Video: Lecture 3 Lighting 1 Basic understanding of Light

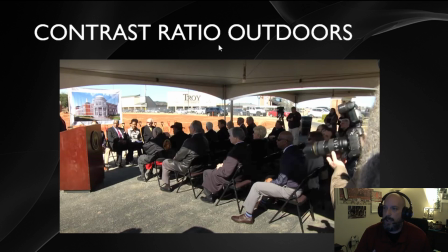So in the case of this video that was shot, we have a groundbreaking for a new building that's coming in. And they do have people sitting under a tent for comfort, and you kind of see that the person standing here is out in the sun.
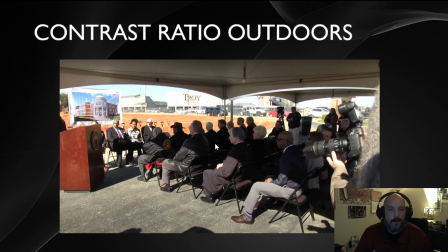So we're running into an issue as well, that if we want to see a good shot of the people under the tent, under that dark area, the outside is going to wind up getting overexposed.
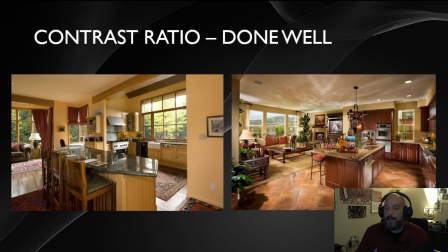Now, sometimes you can find a good balance. It may be if it's overcast, that will kind of help you out a lot. And this was done to a pretty good shot. I can kind of see that it's not a great blue outside, so it looks like the clouds are coming out. So that's kind of helping lower the contrast ratio so your camera can be done inside.
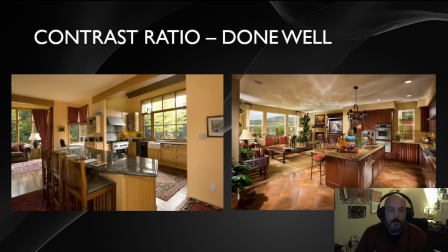When I look at this image on the left, I can see that the video in the windows is starting to get a little bit overexposed. So for that, the contrast ratio is becoming an issue. And this is one of the reasons why we tell you guys not to shoot in front of windows.
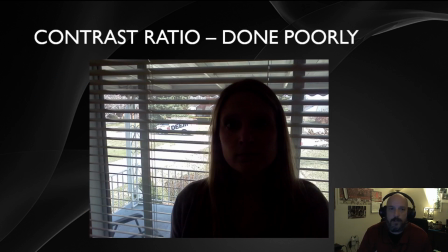So anytime you do that, you're going to wind up getting video like this, where it's going to be either too hard to see outside or too hard to see the person inside.
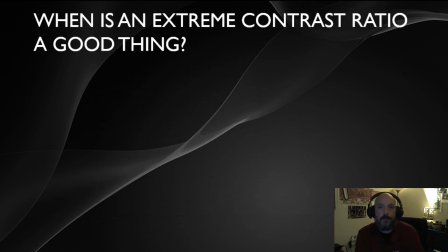Although, when would be a good example to use that extreme contrast ratio for your camera? You can from time to time actually use it to your benefit.
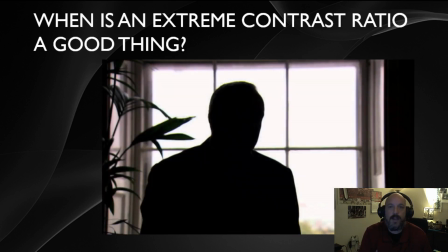And so something that would help you is if you have a person who doesn't want their face to be seen. If you have an interview where a person talks about, well, I can only do it in under anonymity, then you can say, all right, we can set up a shot for you.
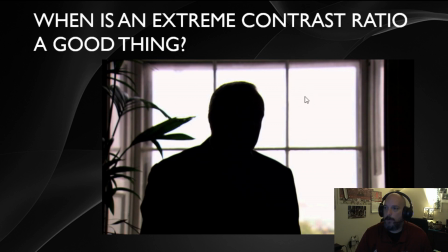And in this case, they put him in front of a window, and they wound up putting, he has a little bit further away from the window, so he's not getting light on his face or on his shoulders. And you can see that he's in a very dark area. So by doing this and adjusting the contrast ratio for the camera,
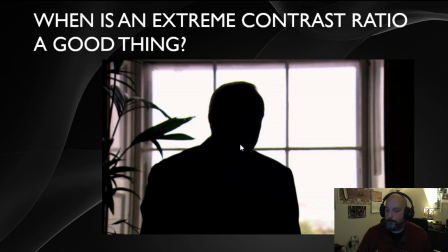they were able to hide this person's identity, which is a really good way to pull it off.
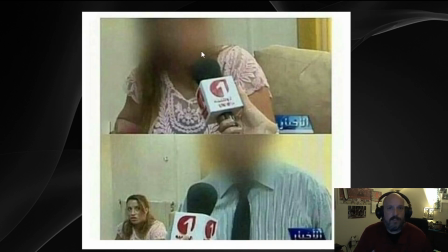One of the other things that people have been able to do is, in post-production, they will wind up blurring that person's face. So in this case, there was a woman and her manager who were talking about something that they wanted to do it and keep their identity hidden.
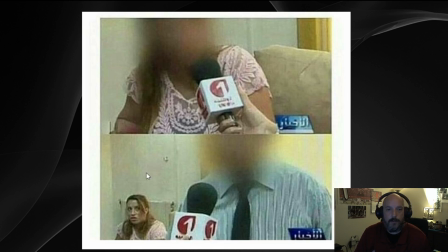But one of the things they forgot was during the manager's interview, she's over here without her face hidden, so that wound up spoiling or ruining the identity of the people involved.
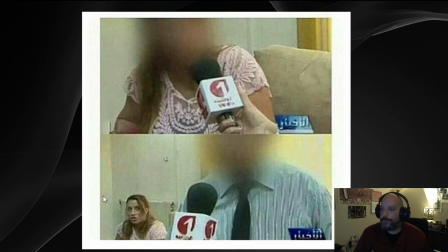So that was a problem for the editor and the reporter. But that is one thing to be you can use, as you can blur people's face.
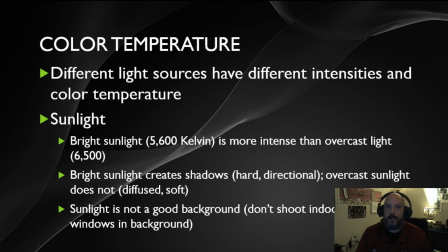But remember to make sure you get everything. Now, another thing that we're going to talk about is how different sources have different intensities and different colors, and these are called color temperatures. And so with the color temperature, this is basically one of the main sources of light we have is the sunlight.
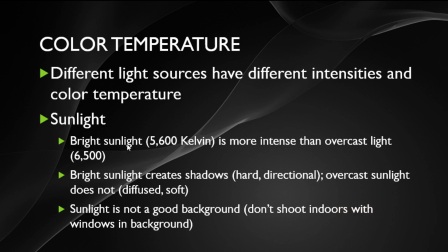But the sunlight changes. So we've got two types of color temperatures, and I'll talk about that a little more in a moment. The first one is called bright sunlight, which the temperature is 5,600 degrees Kelvin. And this is more intense than an overcast light, which when it's overcast, the clouds are out.
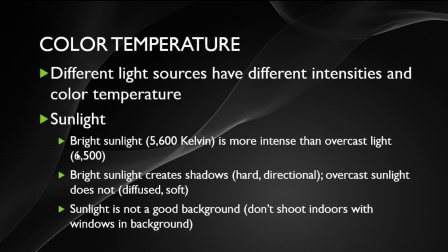This is going to be more like your 6,500. Because that light is kind of getting dispersed out a little bit. Now, with bright sunlight, it can create either a hard directional shadow, or with a overcast, it can create a softer shadow. Sunlight is also not a good background.
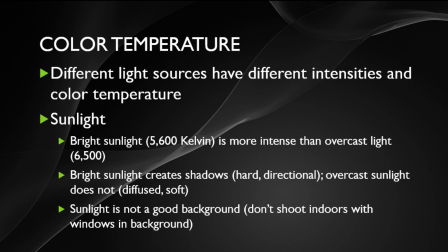So this is one of the big things of why we tell you don't shoot in a indoors with that as the background.
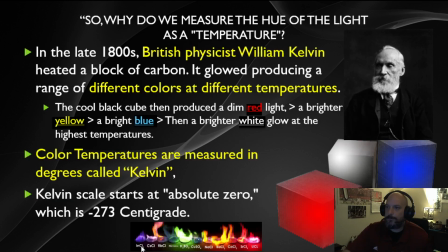Because with sunlight, everything's going to change. Now, a moment ago, I talked about temperatures and a guy named Kelvin, and Kelvin is this guy. And who he is he was a British physicist,
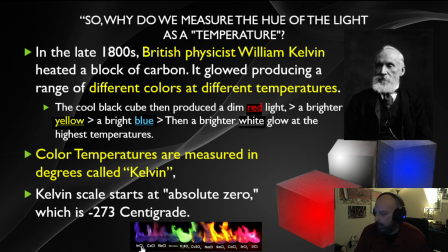and he was conducting an experiment where he was heating a block of black coal. And he noticed that after a while, it went from black, and he started seeing a little bit red. And as it got hotter, it went from red to yellow.